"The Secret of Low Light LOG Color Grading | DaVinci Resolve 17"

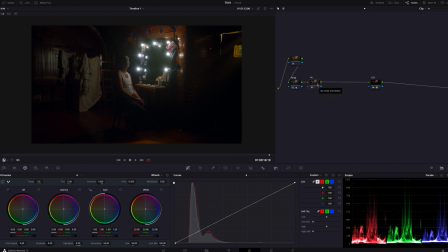[4:05]
So basically I'm gonna recover the detail, but at the same time gain the sharp black for, you know, shadow. Still, I don't really care about this man. Now I'm seeing this image widely, like, you know, totally.
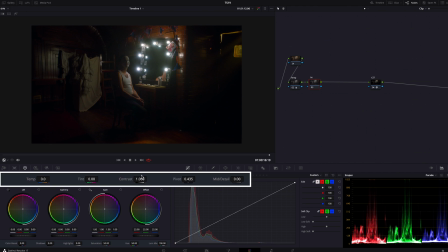[4:18]
So first I'm gonna do is lowering the contrast with this slider, because now it's obviously, you know, too much of contrast. Then I'm gonna lower this. Looks good. Also bring the pivot up to push those lights up, which means, you know, making the image bright.
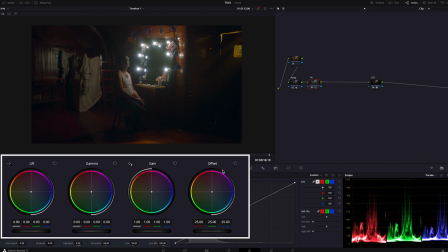[4:41]
Okay, and bring this offset up. So So now the image, I mean the details are lifted up and we can see the details here, but definitely it's kind of too flat. As you can see, this shadow point is too lifted up.
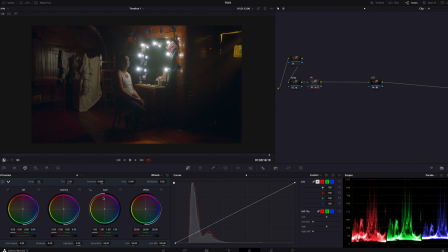[5:02]
So using lift gamma gain, I'm gonna find the sweet spot. So I think I'm gonna start off with a gain. So I'm just gonna lower this to reduce the harshness.
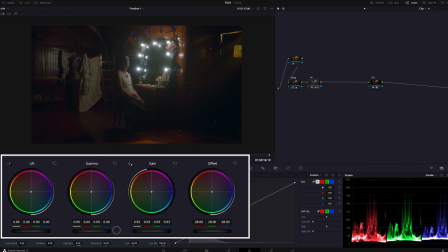[5:13]
Let's do something like this and bring the gamma. And next, definitely, I'm gonna bring those bottom lines down.
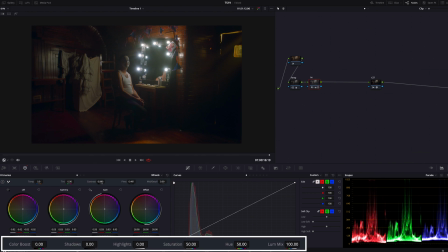[5:28]
And at the last, I'm getting more saturation to know what's going on here.
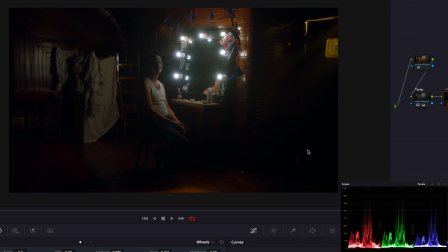[5:35]
I'm gonna go like this. So before, after, before, and after.
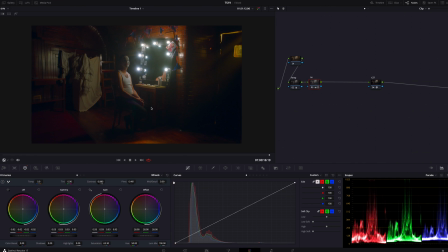[5:41]
You know, we recovered some details from here to here, but those shadows looking good. So I think I'm gonna go with this. So next process will decide the mood of the scene, which is look. So I'm gonna create the serial node. So I'm gonna name look.
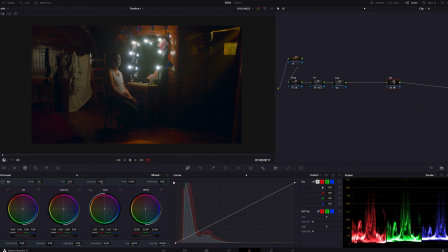[6:00]
So most of the time after balancing the image like I did on CST and temperature and primary, you start making a look. And when that, using log wheels is easy to make your color.
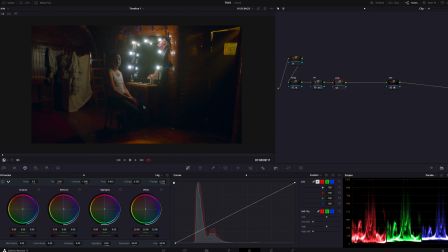[6:15]
So this is low light scene, and now the dark area, the shadow is dominating the image pretty much.
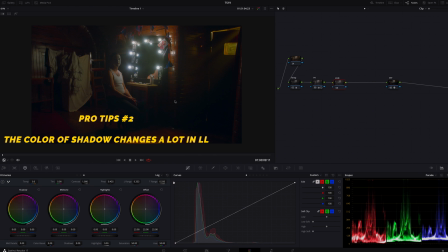[6:22]
So that means the color of shadow has the huge power to change the tone.
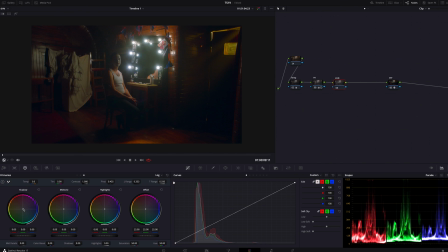[6:27]
For example, I'm gonna show you some. If I move this shadow to blue, the image starts having the kind of serious dark mood. But if I go like a yellow or orange, it starts having some different kind of feel.
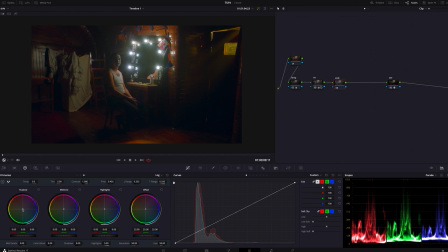[6:46]
Well, what color to use is totally up to you, but this time I want to make some kind of serious but also warm, calm, which makes a kind of psychopath creepy mood. So I will choose the deep green for a dominant space, which is shadow.
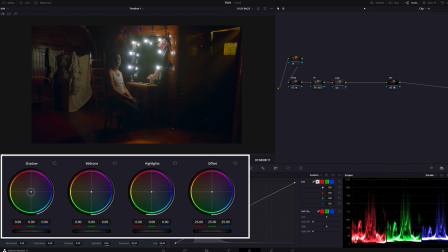[7:04]
So I'm gonna grab this shadow and move to green side, something like this. See, huge difference before, after, before, and after. But now it's just scary, it's just dark and serious.
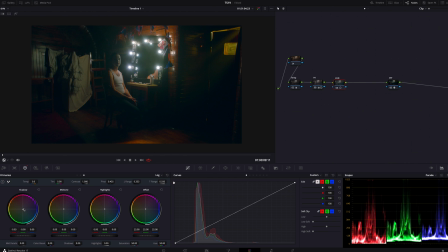[7:23]
I want a warm feel to create the opposite mood of green for shadow. So for mid-tone, let's get orange. So basically this mid-tone moves with around here. So watch carefully when I'm moving the mid-tone.
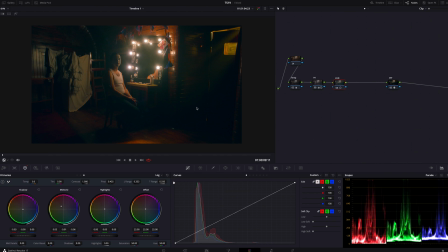[7:44]
Let's go like this. Okay, now it looks pretty good. There are both of dark and warm. I mean green and orange. Those two, which cannot relate each other, are mixing right here.
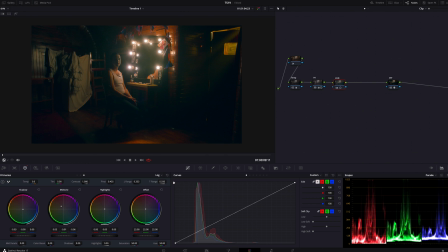[7:58]
This nonsense is emphasizing his psychopath, creepy, the character, the personality, feel. And also I'm gonna use hue versus saturation to reduce the saturation of orange, yellow.
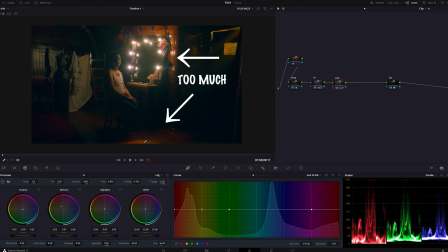[8:13]
Now it's kind of too much, like here and here. So I'm just gonna bring this red, and also let's bring the yellow down. This is too much.
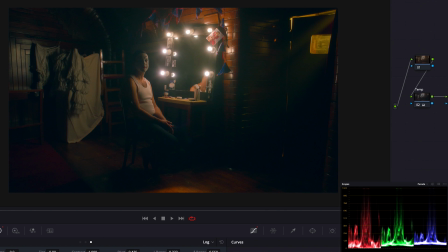[8:29]
What about this? So this is before, after, before, and after.
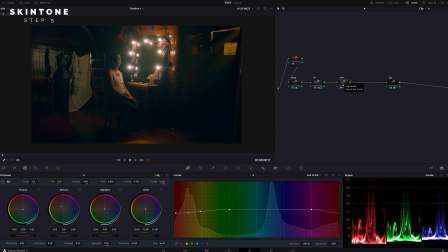[8:40]
And if I did look node, of course I'm gonna create the layer node, and this one is skin. And to save his skin tone, I'm gonna cover his area by a window. I'm just gonna do something like this.
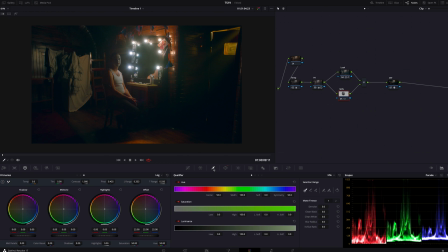[9:00]
And going to qualifier and hit the shift plus 8 to highlight the selected area.
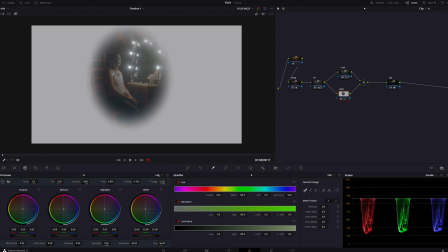[9:06]
And I'm going to sample his skin just like this and start selecting his skin.
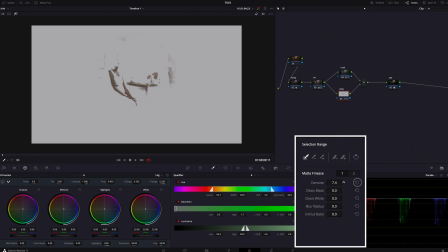[9:20]
I think this will work. So I'm gonna add denoise and also a blur radius just like this, and hit shift plus H to go back the image.
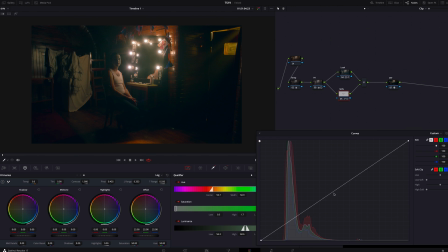[9:33]
Then going to the curve, and I'm gonna slightly bring this up just like this. Before, after, before, after, and going to hue versus hue and make points on red and yellow.
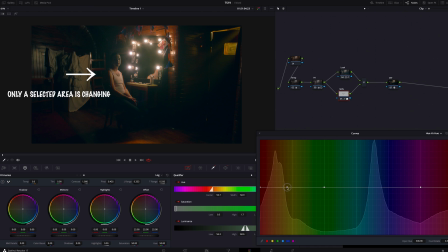[9:49]
And I think I'm gonna bring this yellow up to the red magenta side, and going to hue versus saturation, I'm gonna bring the red up and bring the yellow down.
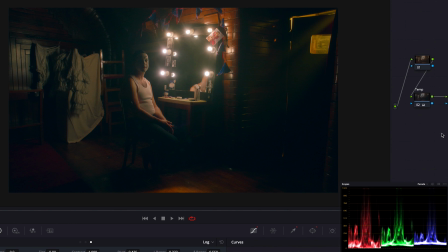[10:04]
Good. So this is before, after, before, and after.
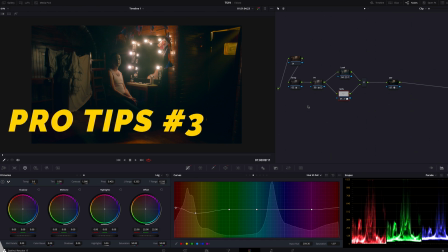[10:09]
You know, when you make a creative look which doesn't happen in the real life, I recommend not to make a real skin tone that much,
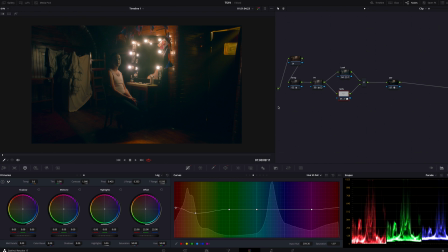[10:17]
you know, because he is in this world with those colors, this mood, so his skin tone will be also influenced by them. So his skin tone is still greenish, but I'm going with this. So now I'm gonna create one more serial node, and this one is vignette, the classic vignette.
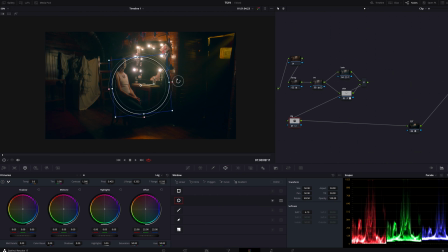[10:37]
I'm gonna use the window tool and cover this area like this, and I'm trying to make a leaking light from this door.
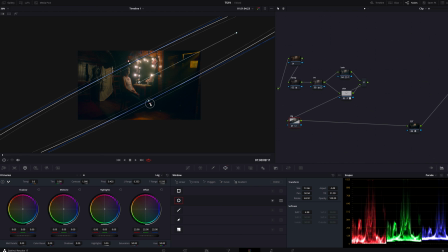[10:49]
So let's do something like this and make the edge soft, and going to curve, I'm gonna bring it up
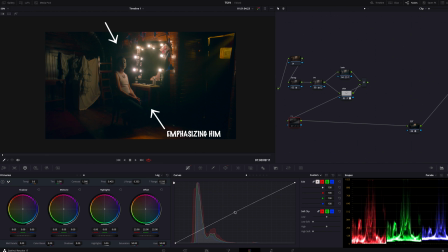[10:59]
just like this. Let's do like this, and going to midtone detail, and I'm gonna lower it down to make it more, you know, creamier, softer.
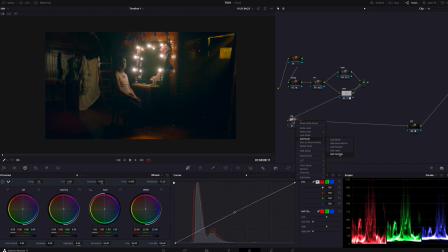[11:12]
And I'm gonna create the outside node and bring it down. So those two are making the classic vignette. So before, after, before, and after.
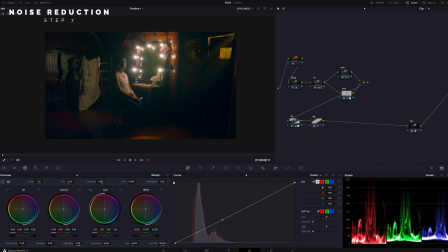[11:30]
So next process is pretty necessary for me when it's low light, which is noise reduction.
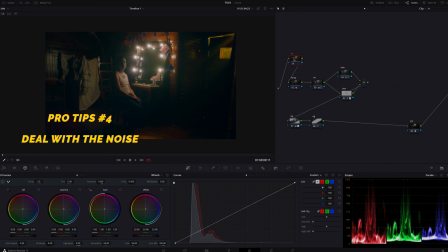[11:36]
So I'm gonna name noise reduction, and from OpenFX,
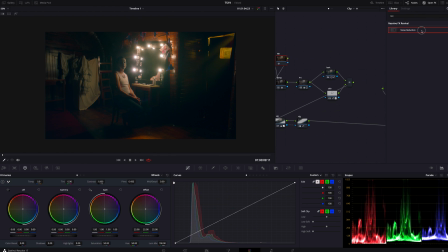[11:43]
let's choose noise reduction and apply it on here. So I'm just gonna change motion type to better from faster for the, you know, better quality, and I'm just gonna do the threshold around 6, but not too much because you're gonna lose details,
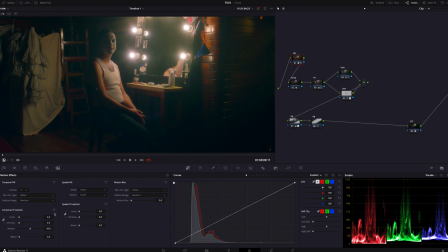[12:01]
and because there are so many color noises, so I'm gonna uncheck it, and only chroma I'm gonna bring it up. Let's do around 5. This should work.
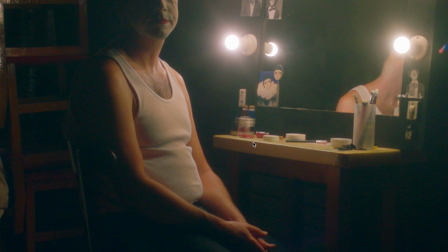[12:13]
Okay, so let's zoom into the image, and okay, this is before, so many noises, you know, the colors are breaking.